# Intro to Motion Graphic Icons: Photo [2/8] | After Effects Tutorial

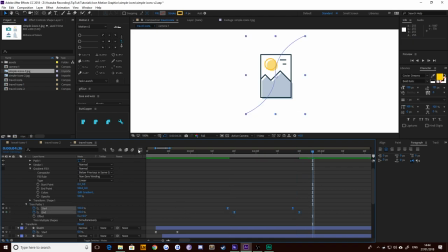[20:42]
It's going to be boring though, because we haven't had any easing, so we're going to hit F9 to add some easing, go to our graph editor, and go from fast to slow. Let's take a look. Perfect. Happy with that. However, I'm not super happy because they're not round. Let's add round ends to those lines. Okay.
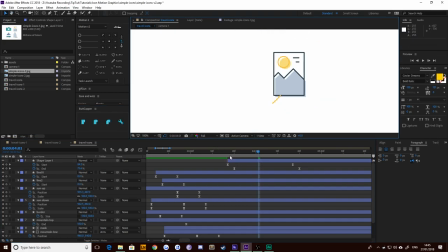[21:02]
Like this, round ends. Round ends on everything. We love round ends. From there, let's just move along, say 3 frames. Let's duplicate that. Like so. And let's offset it a little bit with some rotation. Shift out the pattern a little bit.
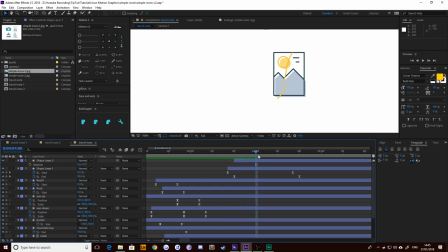[21:21]
Let's see what that looks like. Not incredible. So instead, let's take all these keyframes and have it go the other way. Okay. Let's push them a little bit off more, like this, and then center them visually so that they're definitely separate from each other.
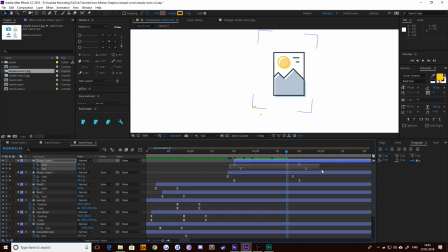[21:40]
But let's hit U to bring up all the keyframes on our second one. Select all of them, right click, keyframe assistant, time reverse. And what this does is makes it go the other way. Okay. Perfect. However, the easing will now be messed up. If you see under the graph editor, it's going the other way from slow to fast.
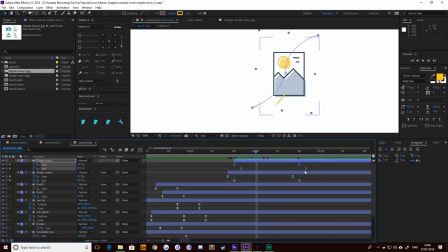[21:58]
May not be a problem, but I don't want it that way. So I'm going to select all of these and control click them to return them to standard keyframes. Then F9 again to add easy ease and make them fast to slow. So if you watch that again, perfect. That's good to me.
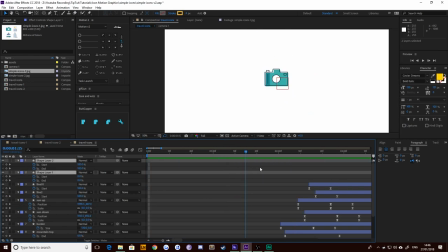[22:13]
Let's put these at the beginning of our photograph. Again, shifting that one over a few frames. That looks brilliant. All right, let's do the same thing then that we did for the photograph where we pre-compose this. So select everything we need, right click,
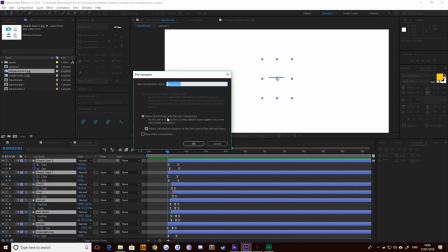[22:34]
select everything that we need, right click and pre-compose, making sure we move all attributes to the new composition, and we'll call this one photograph.
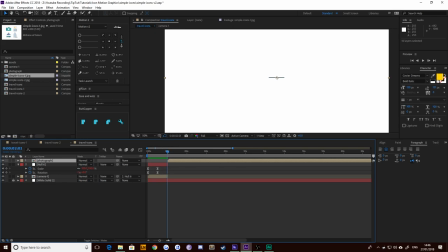[22:45]
Again, we can create some scale and rotation keyframes and then apply them to a null, but we might as well just duplicate the null that we've already made last time. I will do it again for this one though, because you may not have watched the previous tutorial, even though I recommend you should.
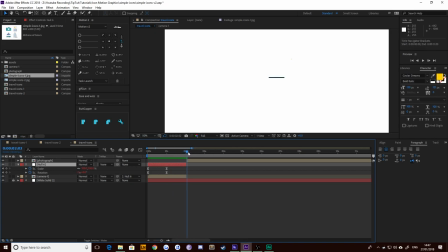[23:01]
It's really simple to do. What we're adding here is when this grows in, like so, okay, looks kind of boring. This one spins in, bounces around and stuff. That's because this is then attached to this null, okay? So if I go to the endpoint of this layer, using I to move the cursor to the endpoint,
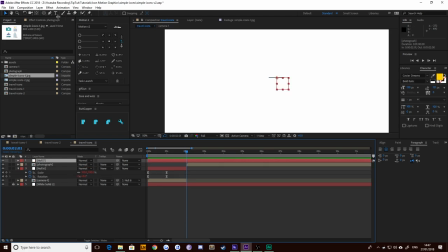[23:18]
I can then hit Control Shift Alt Y or layer new null and then create some position and rotation keyframes, scale and rotation, sorry. So S Shift R brings up scale and rotation. Let's move along 30 frames.
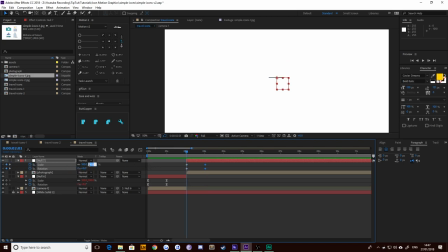[23:35]
Do the same thing, go back to the first one, shrink it down to 90. Move that one to negative 45, add in some easing, go to the speed effects, speed values, make it go fast to slow. Okay, so now that's going to rotate and scale up slightly fast to slow.
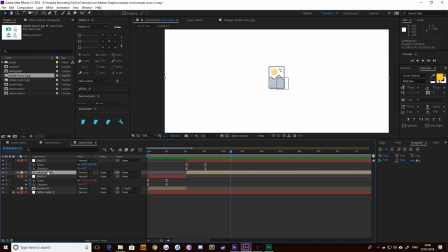[23:53]
Let's go to when that's finished, okay, and then select our photograph layer, select our pick whip, and click and drag it to null 7. What that does is it makes this layer follow this layer, so when that comes in like so, it'll rotate in like that. All right, so let's take a look.
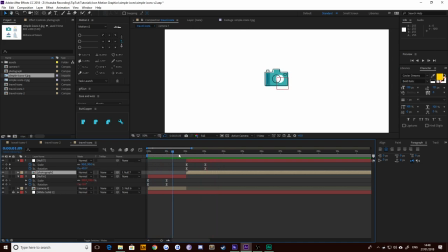[24:14]
Now this one looks more animated, and that's because I've applied a preset to it from Ease and Wiz. All it does is elasticize the keyframes a little bit. So I've got Ease and Wiz here, elastic out, apply. And what it does is just applies a little bit of an expression to make this bounce a little bit more. But you can see that all it really does is overshoot it.
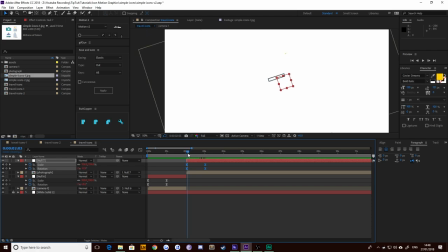[24:32]
And we did a lot of overshooting in this photograph already, so you should be able to figure it out. It's not necessary. Hence why I'm only doing it as an added bonus. Let's have a look. Camera comes in nicely. photograph comes in nicely. Happy with that. All right, perfect. Well, that'll do for today then.